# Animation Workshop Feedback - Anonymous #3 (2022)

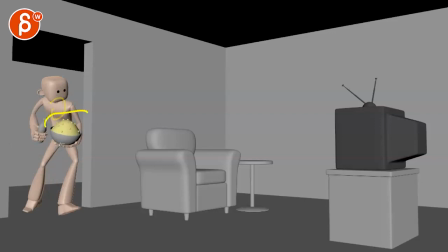(8:20)
Then it's like everything goes back. This is the more, you know, this is the part that pushes forward. So this will drag a bit more. So the head would be just a bit further back so that there's more contrast when you hear to bring the head forward. Like he wants to crane the neck forwards.
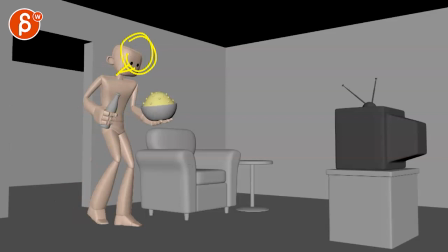(8:38)
I want to get there. This is a bit straight. I wish there could be maybe a push of neck craning forward.
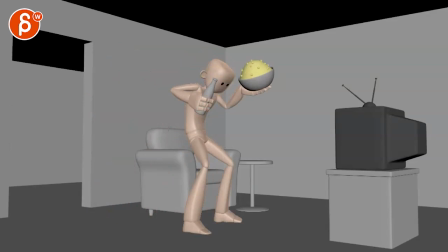(8:46)
And then maybe here, leave it there because the body catches up. Then you're like that. And then as he sits down, this is what I like. There's a good drag. But then watch out. It feels like your body and the head go back together and forward together.
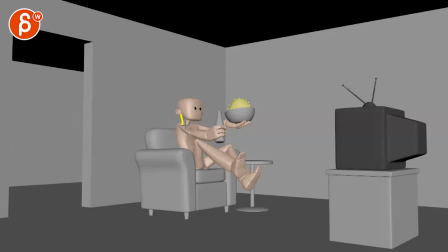(9:06)
Even though it's a little bit of nose up, I would take that lower neck here. Go back a bit more. Just a bit. And then he goes forward. Just a bit more separation.
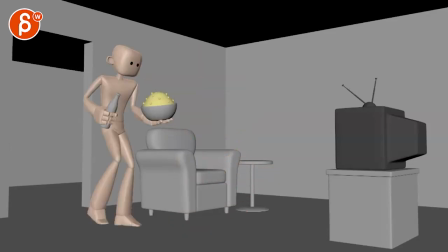(9:18)
Feels a bit stiff. Not that it has to be super floppy, but it is a bit of an out of control slip and drop. So you can add a little bit there. And again, that way there's a bit more contrast of neck back, neck forward, because he's really into it.
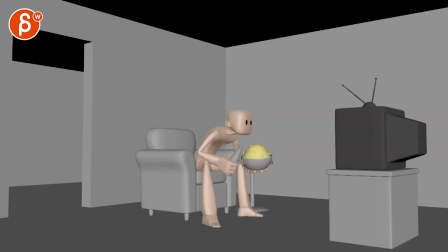(9:37)
And I think that's pretty much it. You could potentially move that bowl a bit more to the right. There's a bit more separation. It's not exactly touching, but it's close to tangent land in terms of the knee in there.
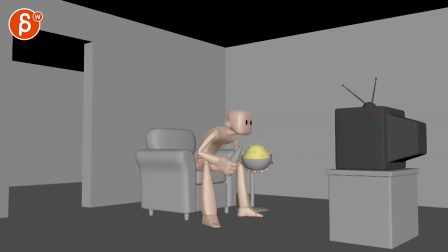(9:49)
And then that knuckle side right where that knee is. So maybe you don't want to go too far, but you might, you know, bring towards us so that elbow stays there. but that knuckle line would be here so that you have a nice separation here and then the bowl here.
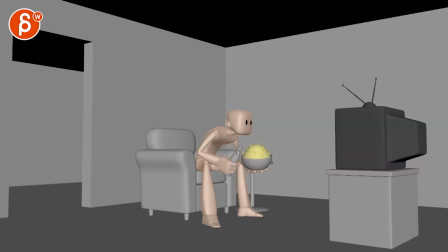(10:06)
I'm super picky, but I will keep all those shapes clean. I like that it breaks through that arm silhouette there. And then I would still bring maybe that ear just a bit higher. You could also have a slight tilt if you want.
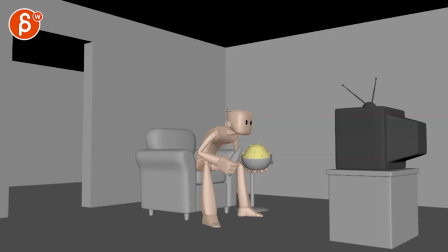(10:21)
There's a bit of asymmetry, but separate that ear from that shoulder line. You know, maybe a little tilt. It doesn't have to be like a sideways puppy tilt of interest, but maybe a little bit. But that would just bring that ear up just a little bit there. I think that's pretty much it.
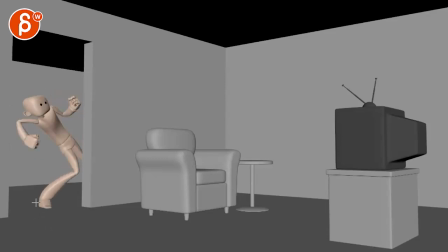(10:39)
The other thing is in terms of polish, I don't remember if this rig has squash in the feet as you push off. This could be fun. I like that the foot goes this way because he is pushing this way to go this way. I wonder if there's like a flattening of the, because you have, you know, fairly nice round shapes there.
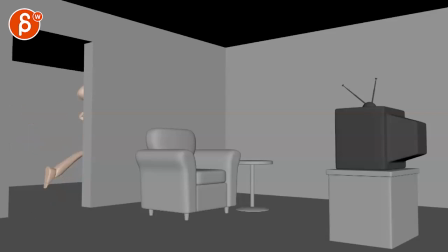(10:57)
Maybe there could be a little bit of a squish in the sole there. Stuff like that as you start splining and polishing things. It's so fun though. I really like it. Let me just see. Is there anything on the chair? I haven't looked at the chair. Let's see. Oh, nice. There is. And on the pillow.
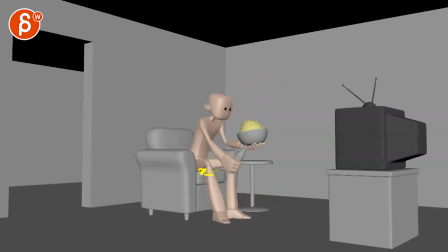(11:17)
Fantastic. Maybe that pillow could be bouncier and softer. It doesn't have to be. This could absolutely be a harder pillow. Just throwing that out there. Just watch out. You're starting to anticipate that squash in that pillow right there. Bit of an early shape. Just delay that a bit. And we're good to go.
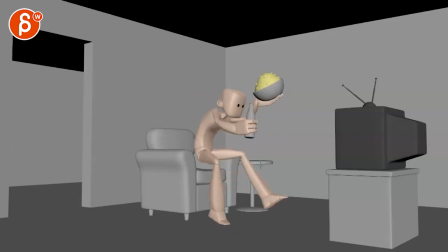(11:38)
One thing you could do, you could put this table here. Or, which makes maybe less sense, out there. It's just, we're not using the table. I understand that you want this here so you can put stuff on there.
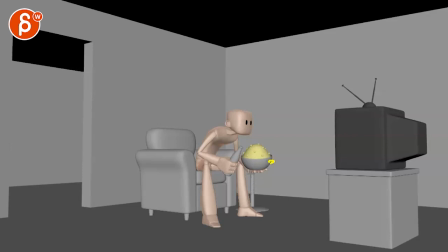(11:53)
My concern is that as we're here, you have a bit of the table out here, this right there on that foot, this out there. If there are many, you know, maybe busy shapes, because this is also gray and gray, gray, gray.
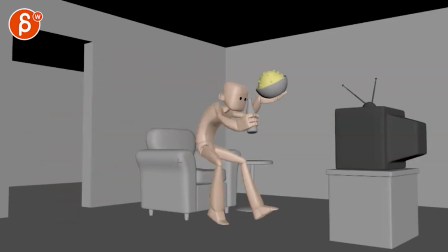(12:06)
That would be my only thing. I don't think he gets close enough to the table. So I would probably put the table here. Again, this is very picky. Most people are also right-handed, so maybe that table would be here. I'm left-handed, mine would be here. And maybe as he goes by, he might even brush into the table.
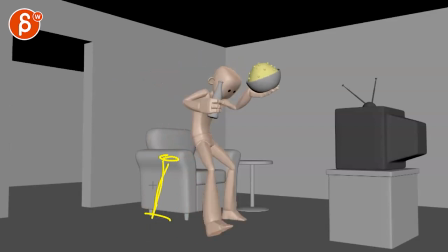(12:25)
So maybe even the table has a bit of a wobble there, which adds the whole chaos of, I gotta get there.